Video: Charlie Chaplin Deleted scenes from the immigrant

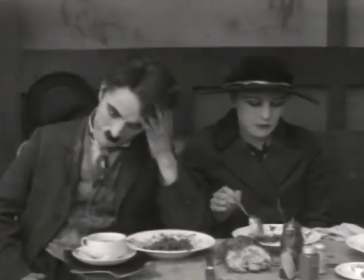4:06 Chaplin usually plays such scenes with delicate restraint, but in this outtake, his improvisation gets the better of him.
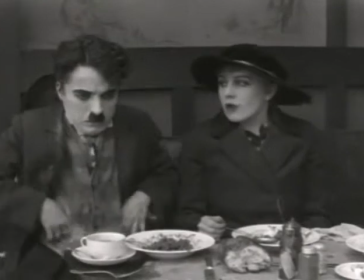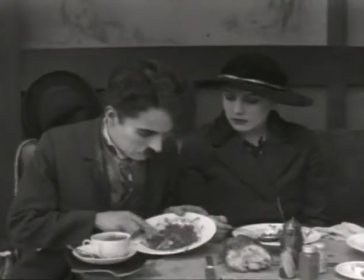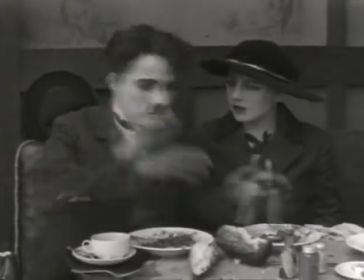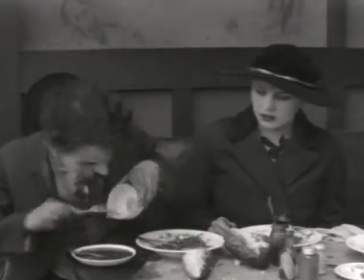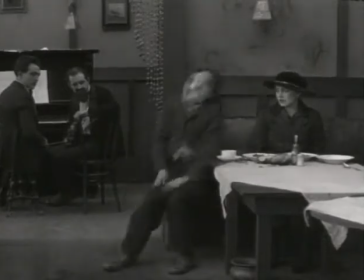4:35 Finding a coin on the floor gives Charlie the confidence to recall the waiter.
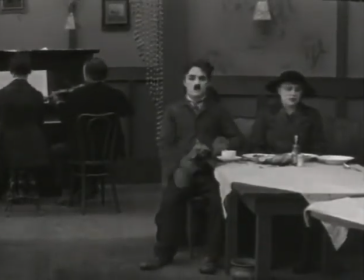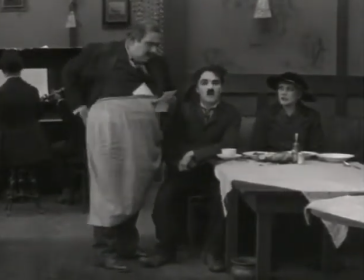4:48 Henry Bergman was a staunch member of Chaplin's stock company, proud of his ability to play any part.
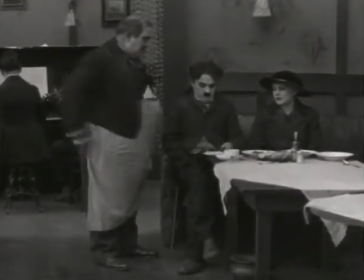4:54 But Chaplin was now wondering about his ability to play this one.
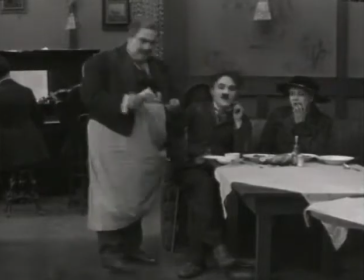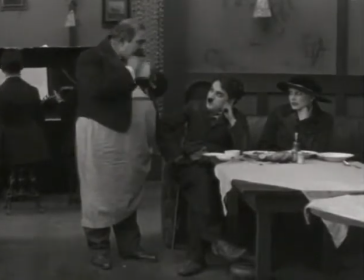5:06 Bergman plays the scene without that extra sense of menace so vital to the role.
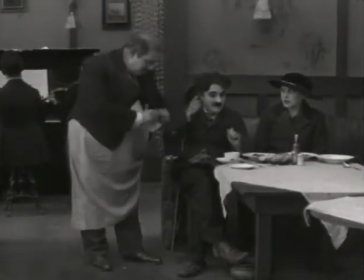5:14 Chaplin is halfway through the film. He has discovered, at last, that he has the right approach but the wrong actor.
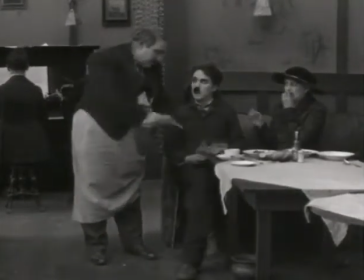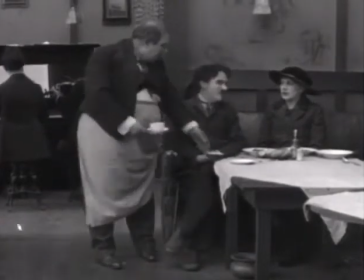5:30 He has to make a drastic decision. The kind of decision that drives directors mad.
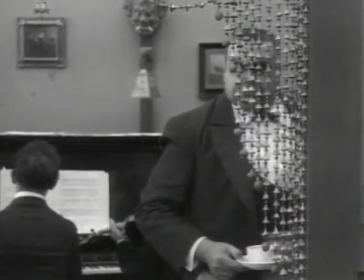5:42 The next day, he starts all over again.
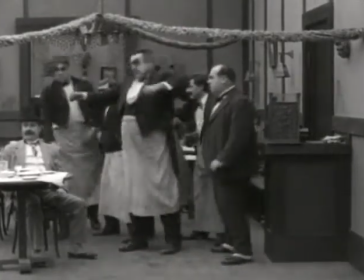5:47 He has to reshoot all the waiter scenes with Eric Campbell, this time to much greater effect.
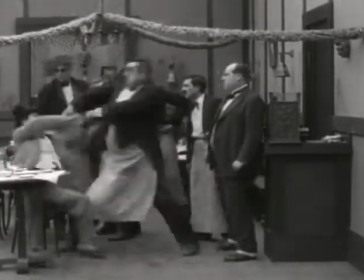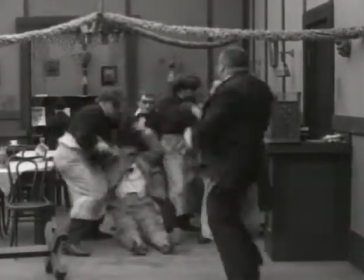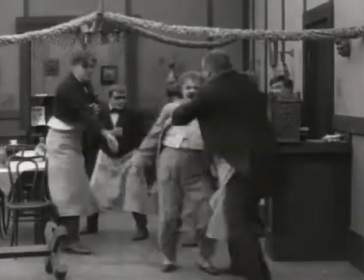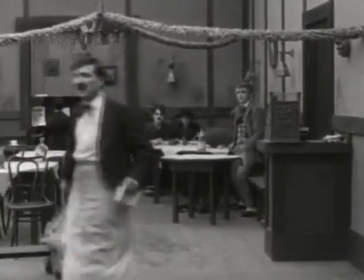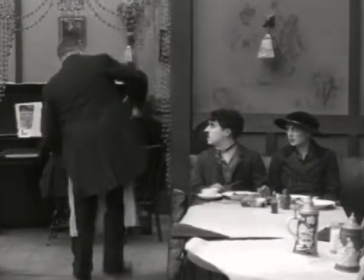6:19 The scene is so much stronger that Chaplin's reactions are stronger, too.
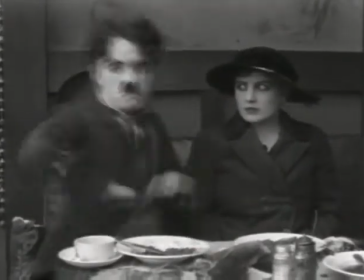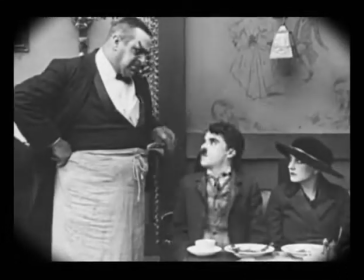6:32 By the change of actor, Chaplin converts a mildly amusing scene into what, in its full version, is a classic sequence of film comedy.
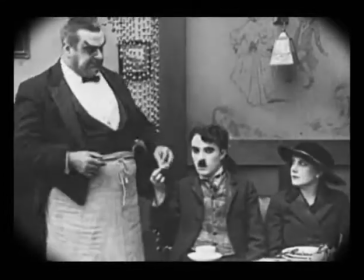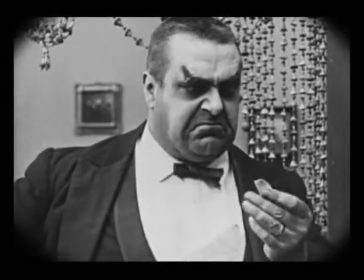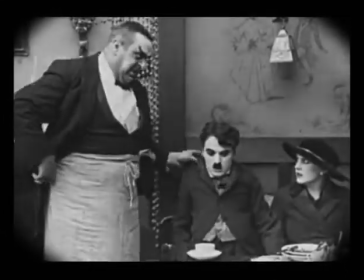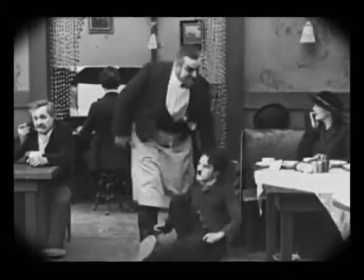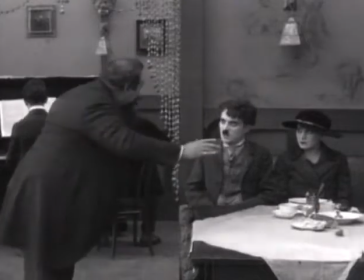7:02 Later, Henry Bergman is brought back to play a rich artist anxious to paint Edna's portrait.
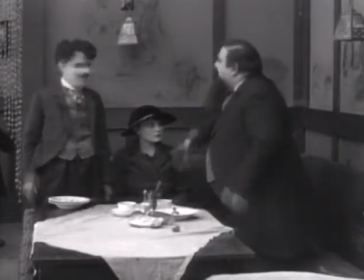7:09 Chaplin's original idea of an artist cafe pays off.
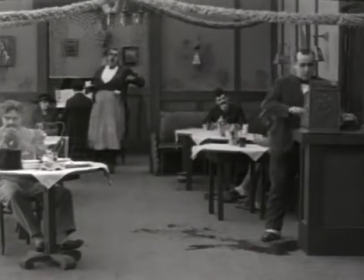7:15 The cafe scene cannot be sustained for a full 2 reels, even with retakes of Campbell.
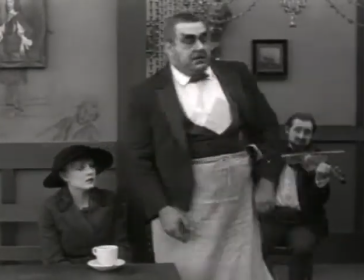7:21 Chaplin needs another outstanding idea. He gets it by asking a simple question: where has Edna come from?
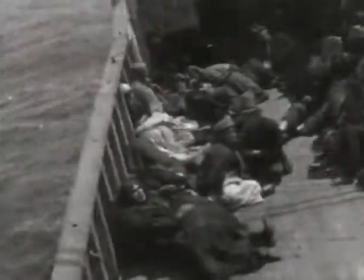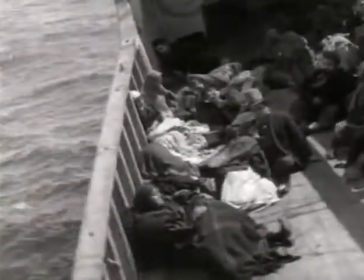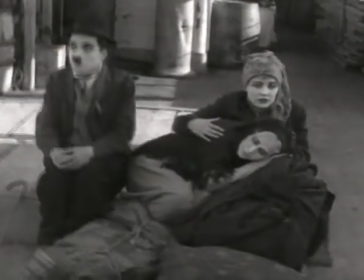7:41 Edna and her mother are immigrants. Chaplin now has the theme and the title for his comedy.
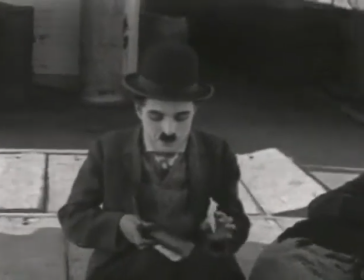7:51 He retains the emphasis on food.
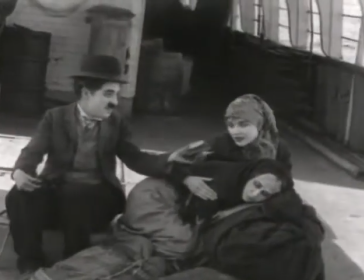7:57 He does not, however, retain this scene.
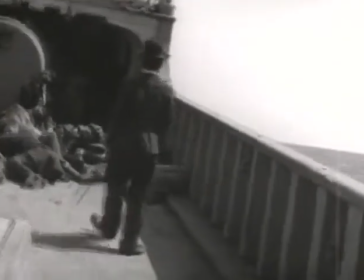8:04 Chaplin plans to open the film with the boat scene, giving to all the scenes in the cafe an extra dimension.
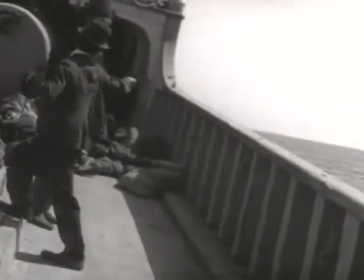8:14 How the rocking effect was done is revealed in this photograph.
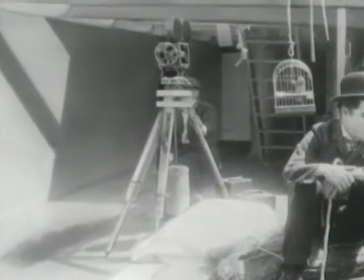8:19 A pendulum fitted to the camera enables it to swing as soon as the boat itself begins to rock.
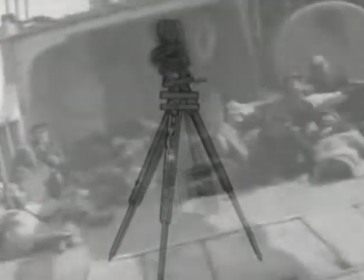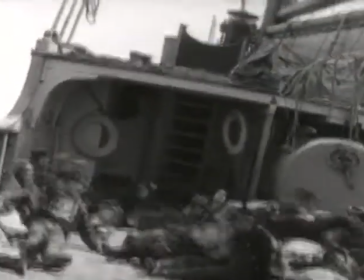8:34 Chaplin makes even the misery of the immigrant seem comic.
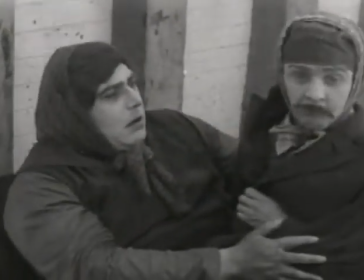8:42 And he can use his stock company in new parts: Henry Bergman and Loyal Underwood.
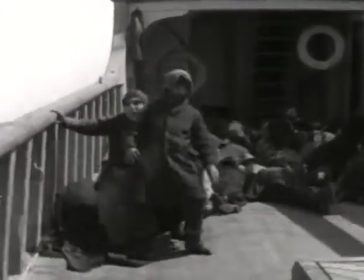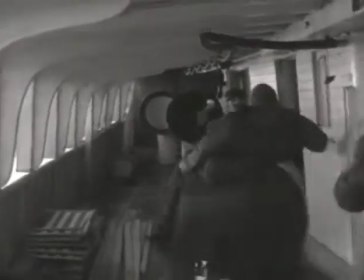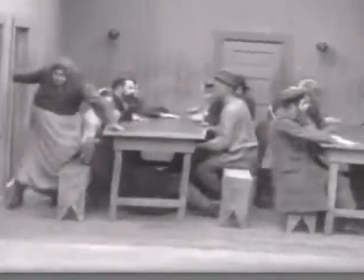9:00 The set of the dining room is not on the boat, but in the studio. The cameraman accidentally reveals that the set is on rockers.
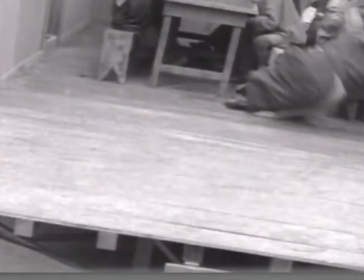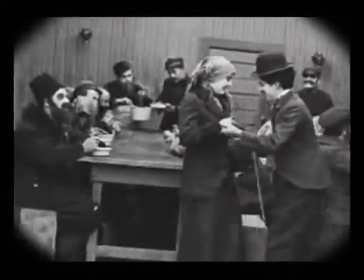9:15 It is here in the film that Charlie finally meets Edna.
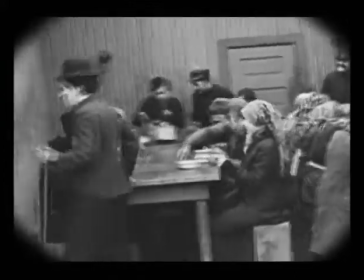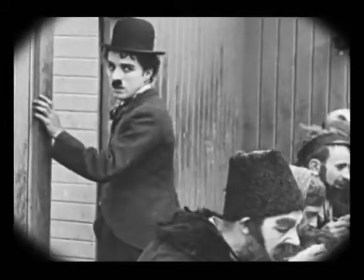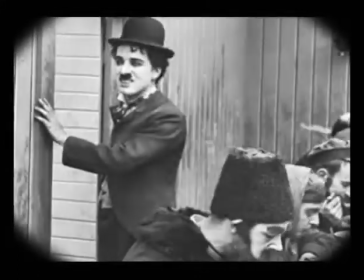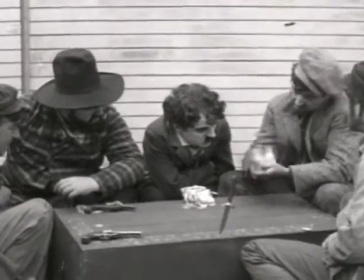9:35 During the card game, Chaplin produces a prop he had never used before and would never use again.
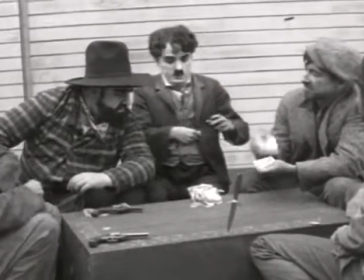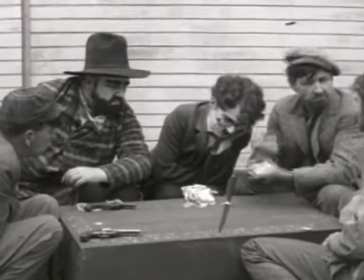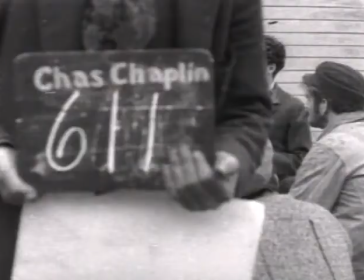9:51 Other outtakes include flashes of Chaplin as director, telling Tiny Sanford how to move his arm,
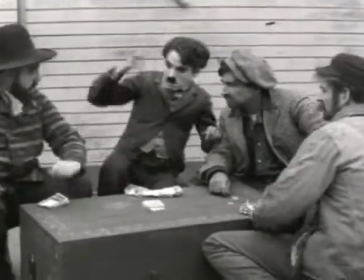9:59 watching an uninspired actor in growing dismay.
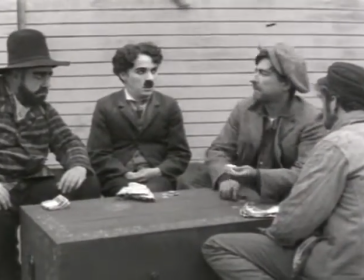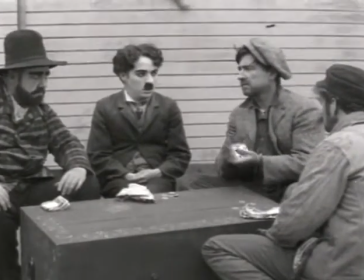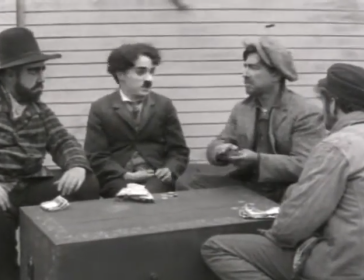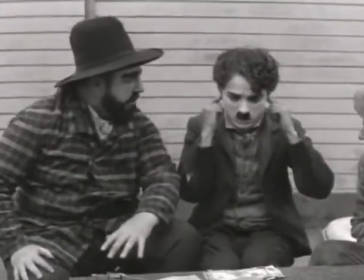10:16 becoming affected by Sanford's overacting.
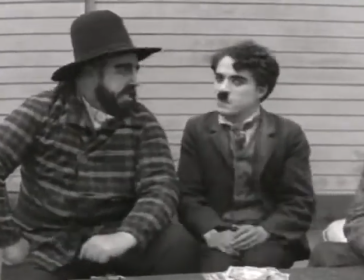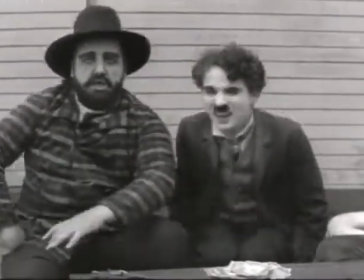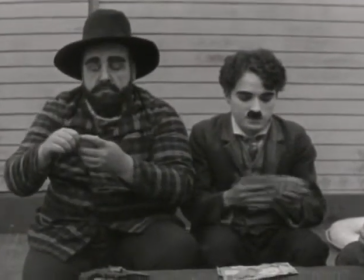10:28 By Sanford's whistling.
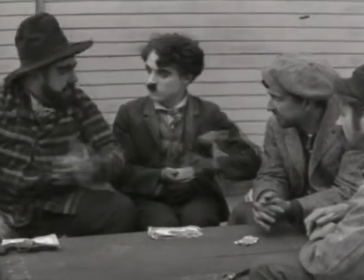10:34 Or by his own method of shuffling, in which he doesn't move a single card.
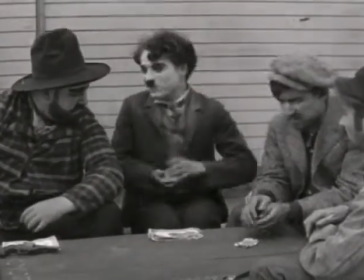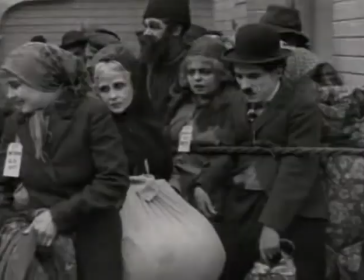10:45 In contrast to all this hilarity, a flash of anger at unruly extras in the farewell scene.
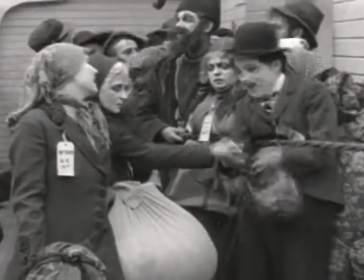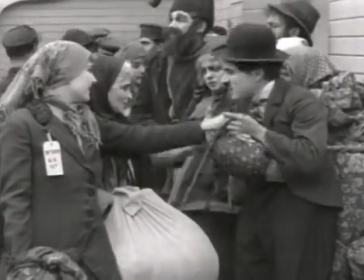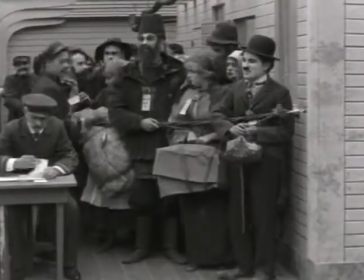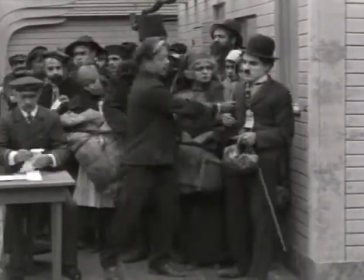11:09 Near the end of the filming, Chaplin ties up the loose ends.
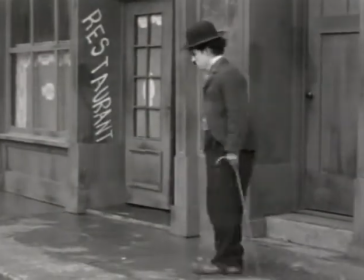11:17 A coin now becomes the link between the boat and the cafe.
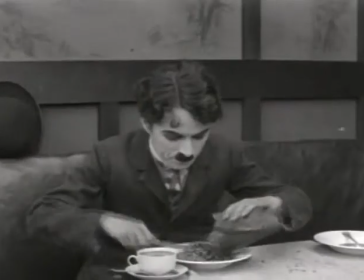11:23 After 745 slates, he has to reshoot his meeting with Edna, for now they know each other.
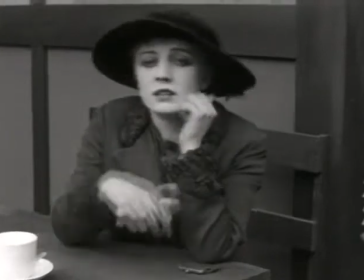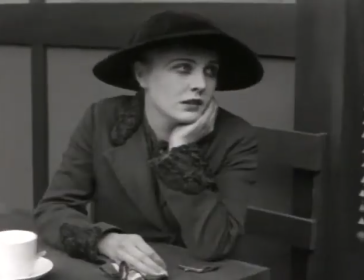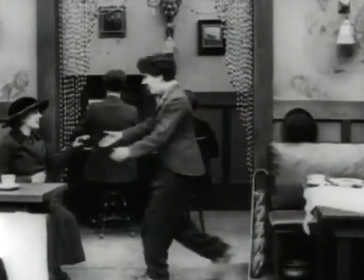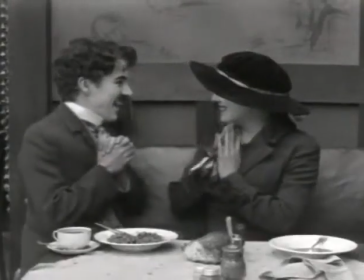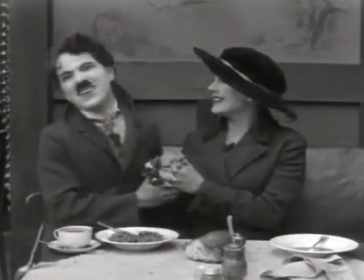11:53 The film now falls into place as Charlie realizes that Edna is alone in the world.
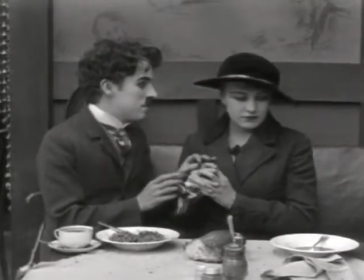11:59 What started out as a simple cafe comedy now becomes a well-thought-out story of two immigrants who meet on a boat,
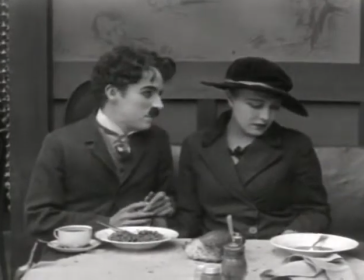12:06 part, and are brought together by fate, a coin, and a bullying waiter.
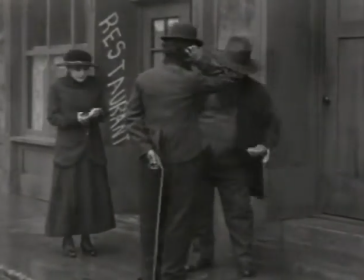12:12 The rich artist now propels them towards a happy ending. He will pay for the privilege of painting Edna's portrait.
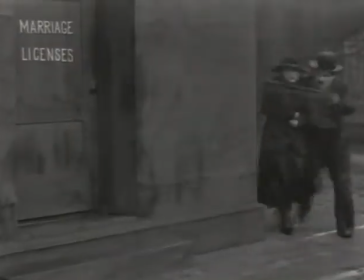12:19 And Chaplin wraps up the story with this charming scene.